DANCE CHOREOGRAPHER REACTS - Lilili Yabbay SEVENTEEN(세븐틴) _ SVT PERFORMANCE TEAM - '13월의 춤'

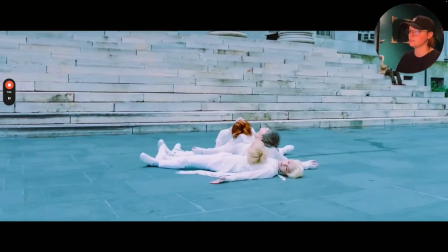431s
I love the start of this. They're literally lying on the floor. Super fun.
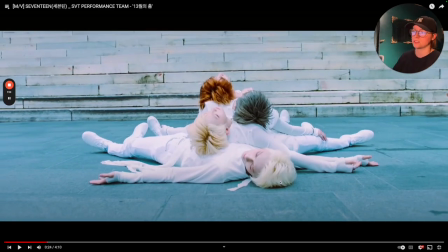436s
I also really like the fact that they have different hair colors. I know his is brighter than his is. This is more of that grayscale, darker. It looks a tad bit green here, probably because of the color grading and then that burnt ambery orange.
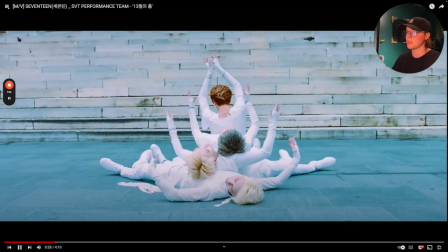451s
Just the bleed up with the chest was so nice, captivating. That was gorgeous, where he's the only one that comes up.
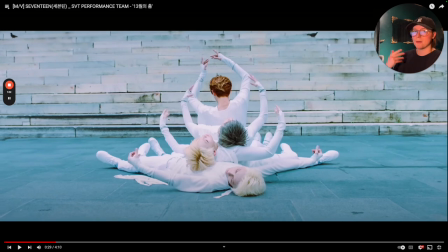458s
They create a frame. Normally you expect there to be multiple people coming up, but he was the only one that came up and they all chose to frame instead.
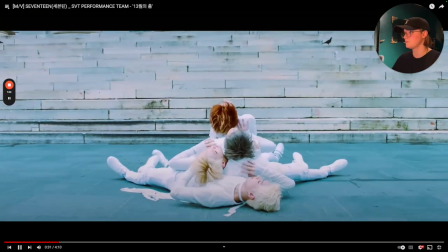466s
And then they come back up. And they hold and support each other, throw each other up.
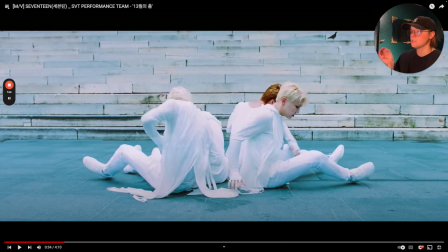472s
And instead of throwing the fourth one up, of course, no one could throw him. So he just used his hand to create a levitational kind of pull.
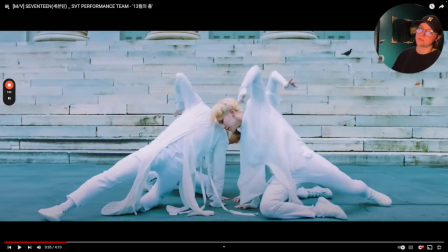480s
And everybody was accounted for. And I think I love that. The bleed up here.
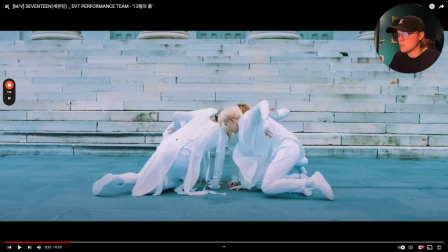485s
Can we talk about the fact that they did this? They couldn't have done very many takes of it because you see what they're wearing. White, white, white, white, white. And what they are doing outside, it is not nice to white clothes.
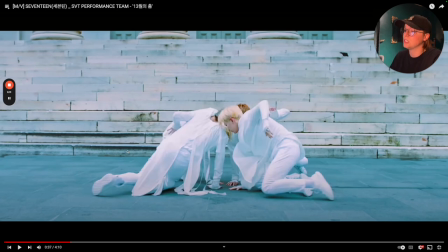498s
It is not. Anytime you go in public, you run a huge risk of getting your clothes dirty with a capital D. So I'm mucho impressed at this. There's a good chance they probably had an extra set of clothes on standby, but it is really nice to see here.
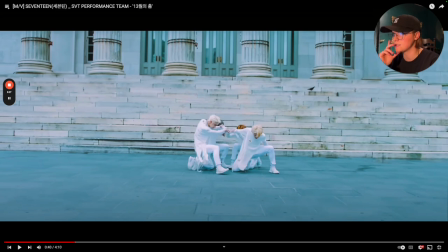514s
I love this too, wherever he's here, nice and stagnant, and they're all reaction, pulling him back.
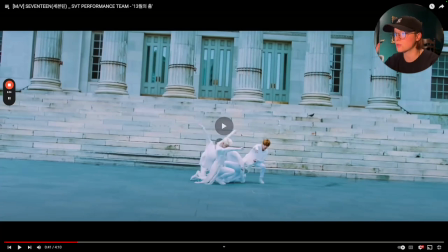521s
One of them coming up, the other one bleeding through. All of them are just reacting to each other.
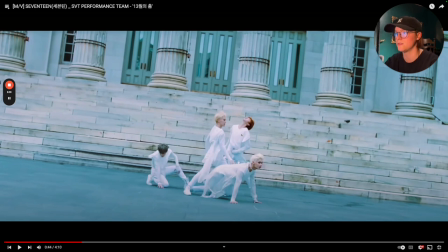526s
And it just feels, it's very conceptual. It's very nice. Shout out to the bird as an extra. Looks great. But look how they're choosing to frame this too. You have somebody that's more hanging out on this side, somebody near the front, but notice their levels. They're representing multiple levels. Super, super captivating, enjoyable.
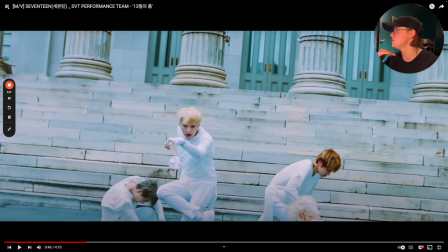545s
And this was nice too, how they choose to do their features for each one. He's the only one making eye contact front, and everybody else is pulsing or riding a certain dynamic all the way through.
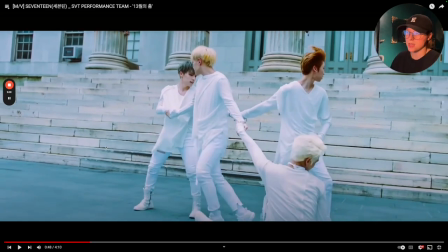554s
Very nice. That hey, when they have their hands intertwined, that was really nice.
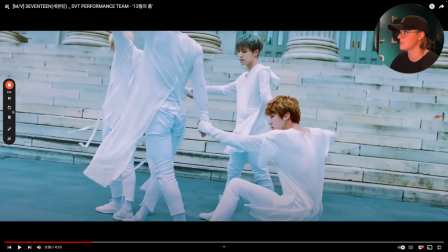561s
Great way to transition. And then instead of having everybody up, you still have one person down.
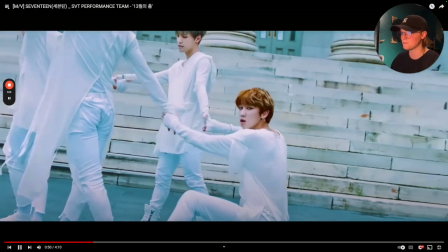566s
And I believe he is our next feature, isn't it? Yeah. Branches through.
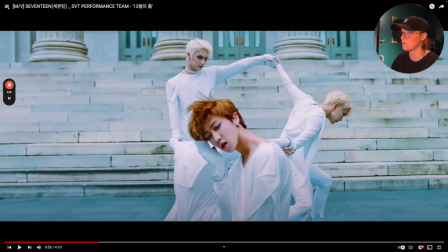571s
Love that through having a moment. Them still creating a framework in the back, the schema, and the pull with the shoulders.
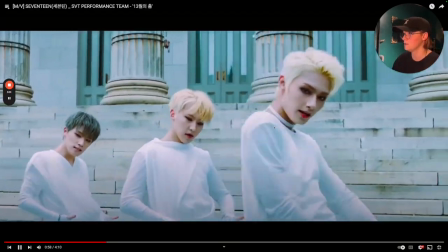578s
Love that. This was nice with an add-on.
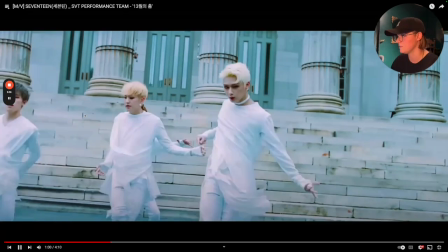583s
He starts it and then they naturally join in. And that was nice too.
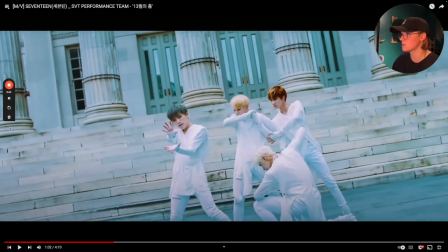589s
Camera work, great job to him, because notice they use these arms to kind of bleed it or turn and rotate while having one of them turn with his hands and the camera.
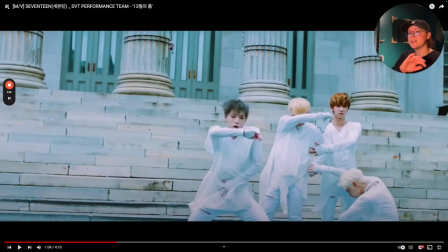598s
It just looks very suspenseful. And then instead of doing all the way around, he goes down and then he rebounds it, just like what you see with the other hands.
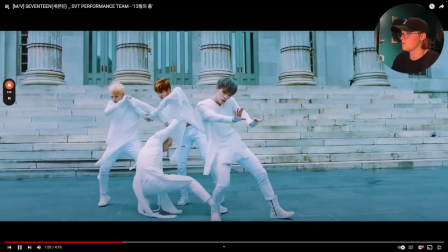605s
So nice. Goes towards the front. Then they continue to rotate it.
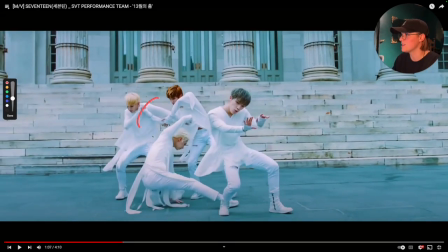610s
So not only do they rotate with their hands, he rotates with his body to create more depth behind this kind of controlling atmosphere that they've set here. It's just really nice, and it ties into the clock that we see later on in this as well.
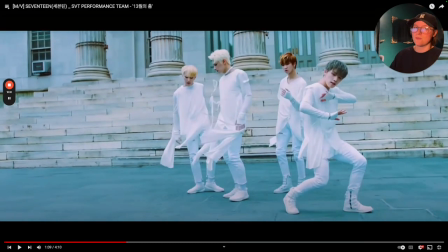625s
I also just checked how long this was. It did not feel like 4 minutes at all. It felt like a snapshot.
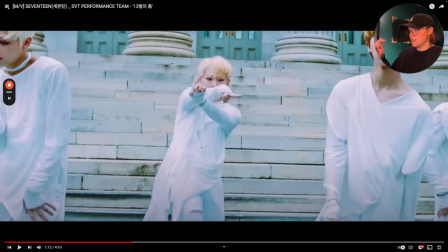630s
So kudos to them for that too. That little, taking his hands, bleeding it through, and then start our first course.
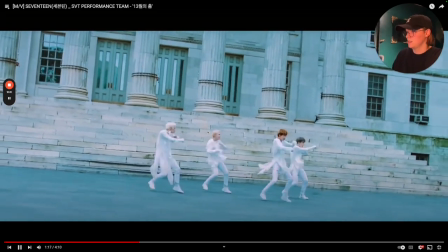638s
This was really nice. That little, yeah, as they go down, hit, look at the stability here.
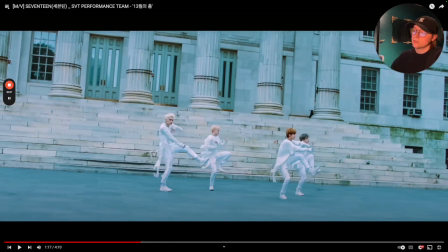645s
It is so impressive that they did this in a one take. It is really hard to get these sequences in check. I'm assuming they had to practice to make sure they were all on the same page for all of this.
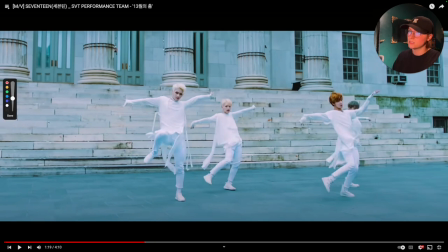655s
Because the worst thing you want to happen is to have to make corrections in the moment. My only notes, of course, regardless if it's a one take or not, I will have notes if it is deemed necessary. If you notice, all of them have their leg or their knee in line. His is significantly higher when he needs to be riding pretty much right down here.
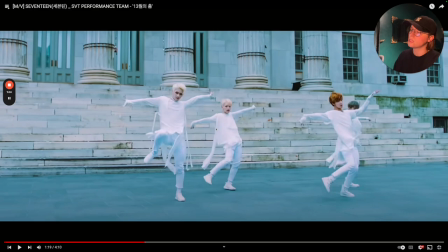672s
So that'll be my only note, especially if you're riding unison.
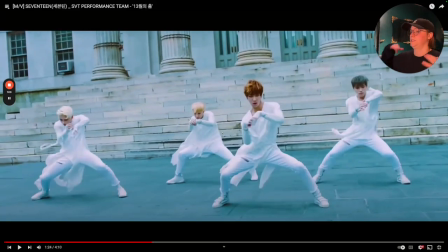678s
I like that ding, ding with that build on.